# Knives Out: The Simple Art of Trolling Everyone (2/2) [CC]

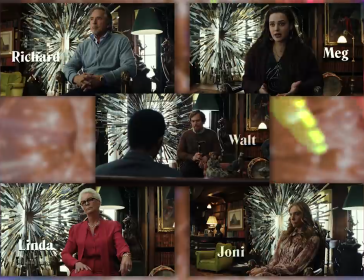We never cross the 180 degree line set up between the subject and the officers, meaning that the person being interviewed is always looking frame left.
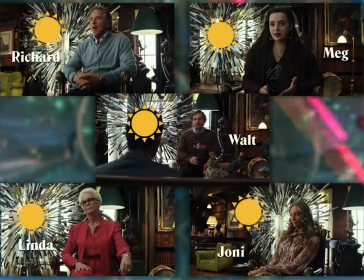We are also keying from the outside, which basically means that our key light, the primary source of illumination on a character's face,
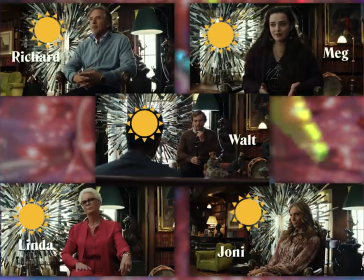is coming from the side of their face that's farthest away from the camera, in this case frame left.
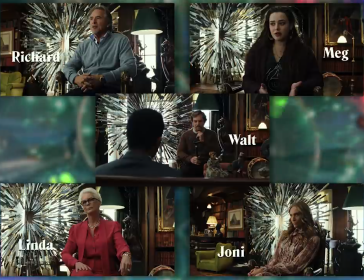This is standard practice because it creates depth and shadow, you get that classic triangle of light on the cheek, it's very very Hollywood.
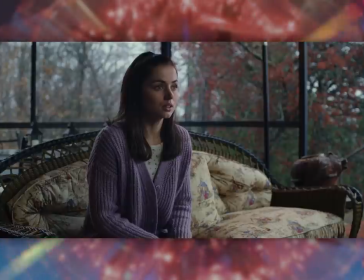But then we have Marta, whose first interview occurs outside.
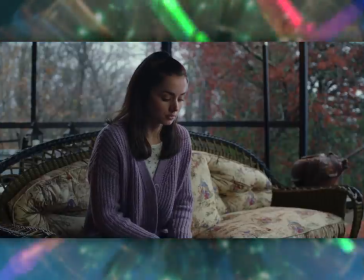It's not a proper interview because it happens impromptu, but I think it's notable that Marta's first conversation with Detective Blanc occurs outside the house,
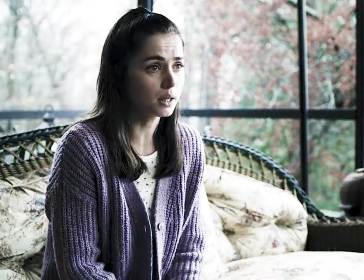disconnected from the family and its menagerie of knives. Blanc frequently refers to Marta's kind heart making her a good nurse,
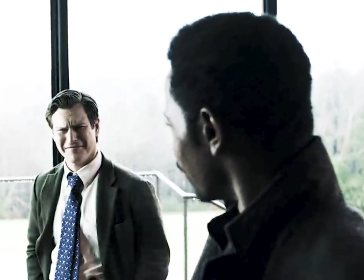and there's just something in the way the other detectives are dismissive of her in this scene that sets up
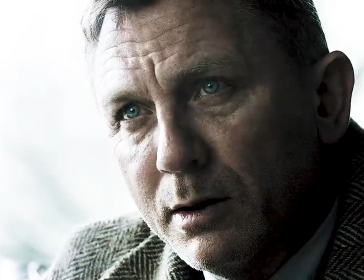a presumption of innocence that wouldn't fit if this scene occurred in the library.
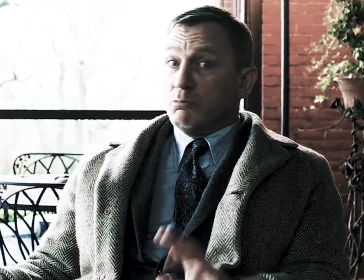Of course, a few minutes later, Here after Blanc establishes the complete timeline of the night before Harlan's death,
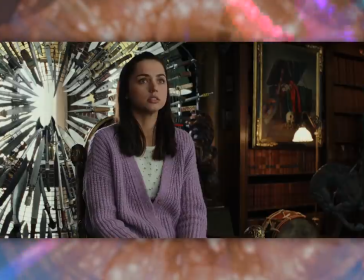Marta does get a proper interview in the library and the same composition as the others is replicated.
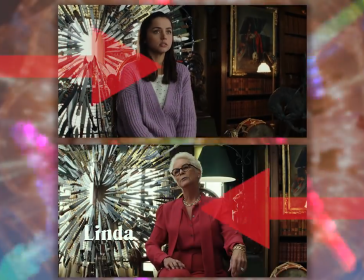But now, our 180 degree line is flipped so that Marta is looking frame right.
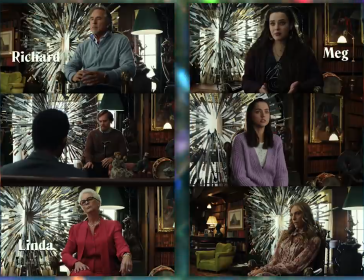Now if we were to lay out all of these shots and contrast them and ask which one is the one who's most likely to be the murderer,
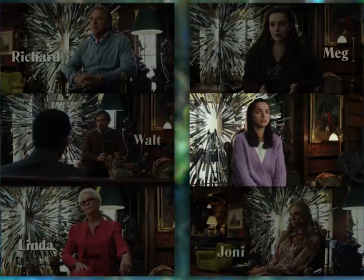the one the film is trying to suggest is Marta because she's the odd one out. So not only are we seeing how images can be repeated to tell different stories,
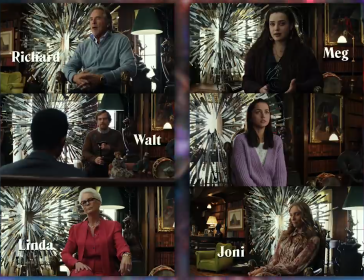we're also seeing how tenets of invisible style can be used artfully.
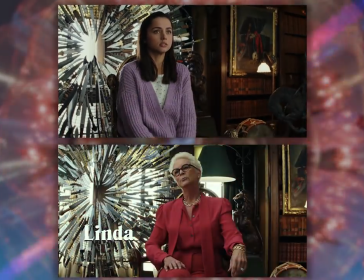Now what's interesting about Marta's shot in the library is that we are still keying from the outside,
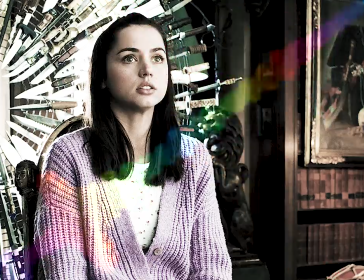which means our key light is now coming from the opposite side of the room. If you were to cut this interview in with the others, not only would the visual grammar make it confusing,
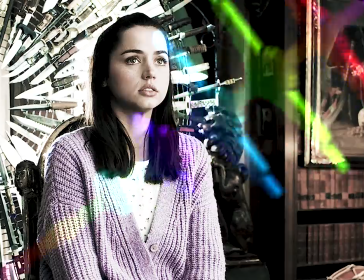it would also feel chronologically incongruous, like it's happening at another time of day when it can't be more than an hour or two later.
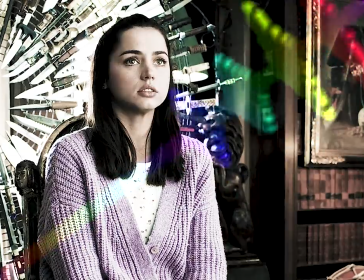I point this out because there are two obvious impulses that likely occur in someone noticing this discrepancy.
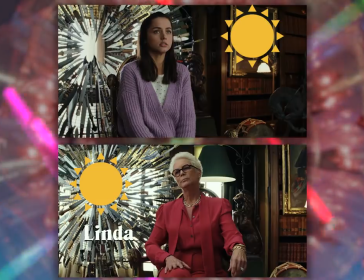The first is to call it a continuity error. The scene's only a few minutes later, how come the light is coming from the wrong side of the room?
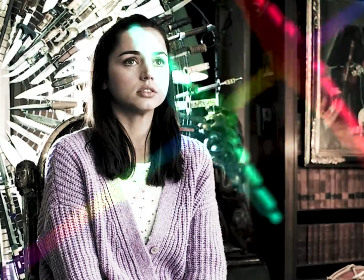Makes no sense! And the second is to dig into its symbolic significance.
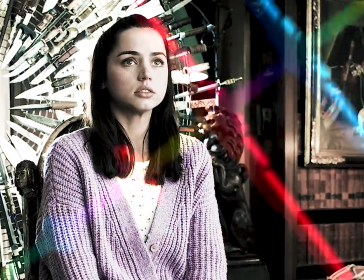And I'm not going to say there's nothing there, but I do think that everything you might say would be identical to what you'd say about the meaning of the flipped 180,
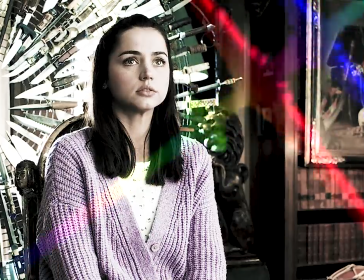which is the far more potent grammatical statement.
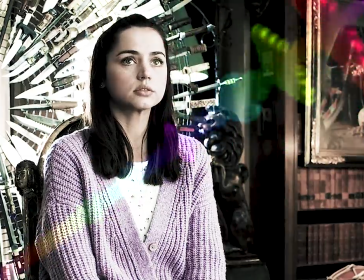My take is that the roaming key light is a natural side effect of the flipped 180, because keying from the inside tends to just look kind of ugly.
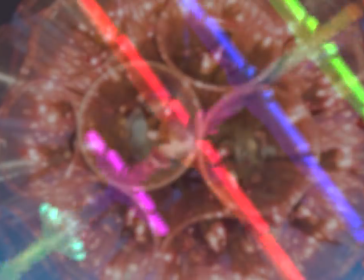There's always a risk you run in this kind of aggressive scene analysis, where you're doing the Freud thing of trying to find the pattern in the noise no matter the cost.
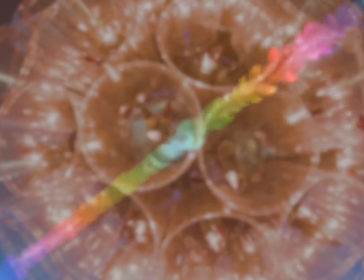While this can often lead to some surprising insights, it also has a tendency to just get kind of… really goddamn tedious.
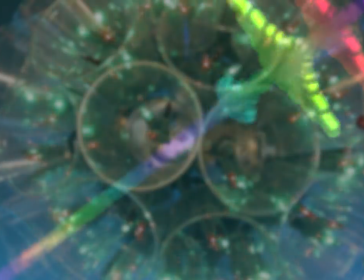There comes a point when you start losing the forest for the trees, and the time comes to get out of the minutiae and actually talk about what the film is about.
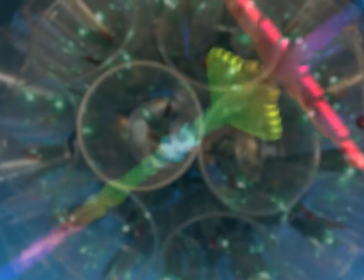And Knives Out is about. Part 4. Class. What I've done so far is give a bottom-up overview of how this film is structured, which is all well and good.
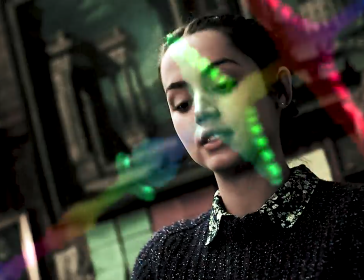It's important stuff for enthusiasts to understand, and it makes for pithy video content. But for that structure to be worth anything, it has to be in service of something.
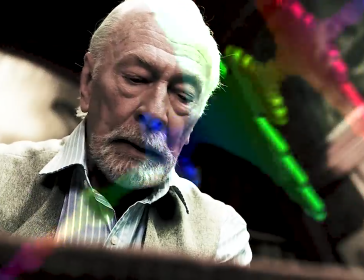A well-structured film with an unintentionally meandering story still fails in spite of itself.
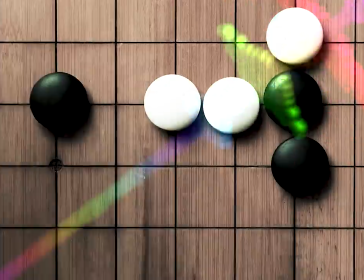Structure is easy to examine and quantify,
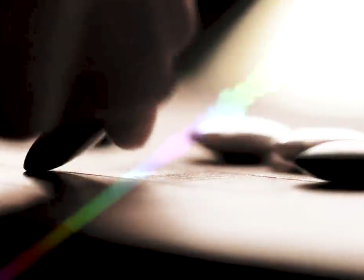but pinning down what makes the whole thing tick is a lot harder because art is more than the techniques deployed in its creation.
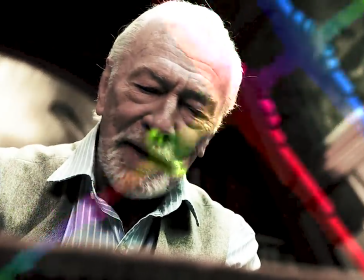Knives Out is an undeniably well-crafted film,
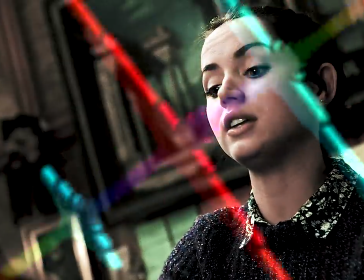but that craft only lands as well as it does because it supports and reinforces a relatable human narrative that explores,
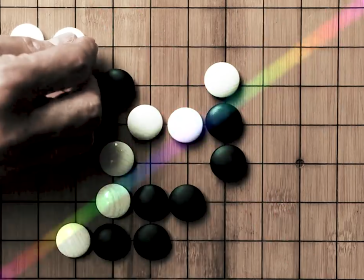among many things, the nature of class in post-2016 America.
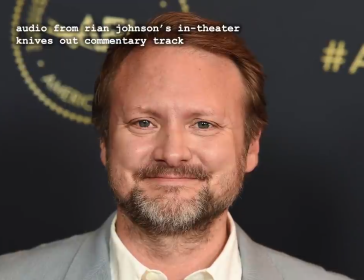There's something about the whodunit genre that is uniquely good at looking at the class structure of a society.
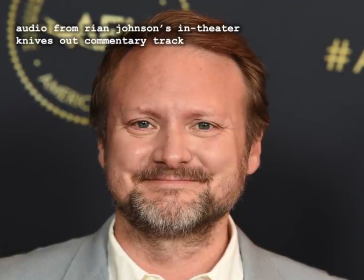It's kind of built the structure of a whodunit so that it doesn't have to slow down and describe like a power structure within a society to you.
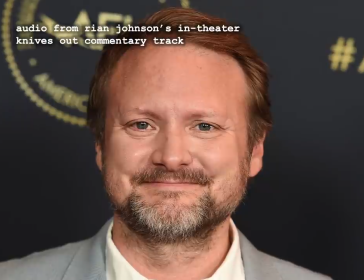It just has that baked into it.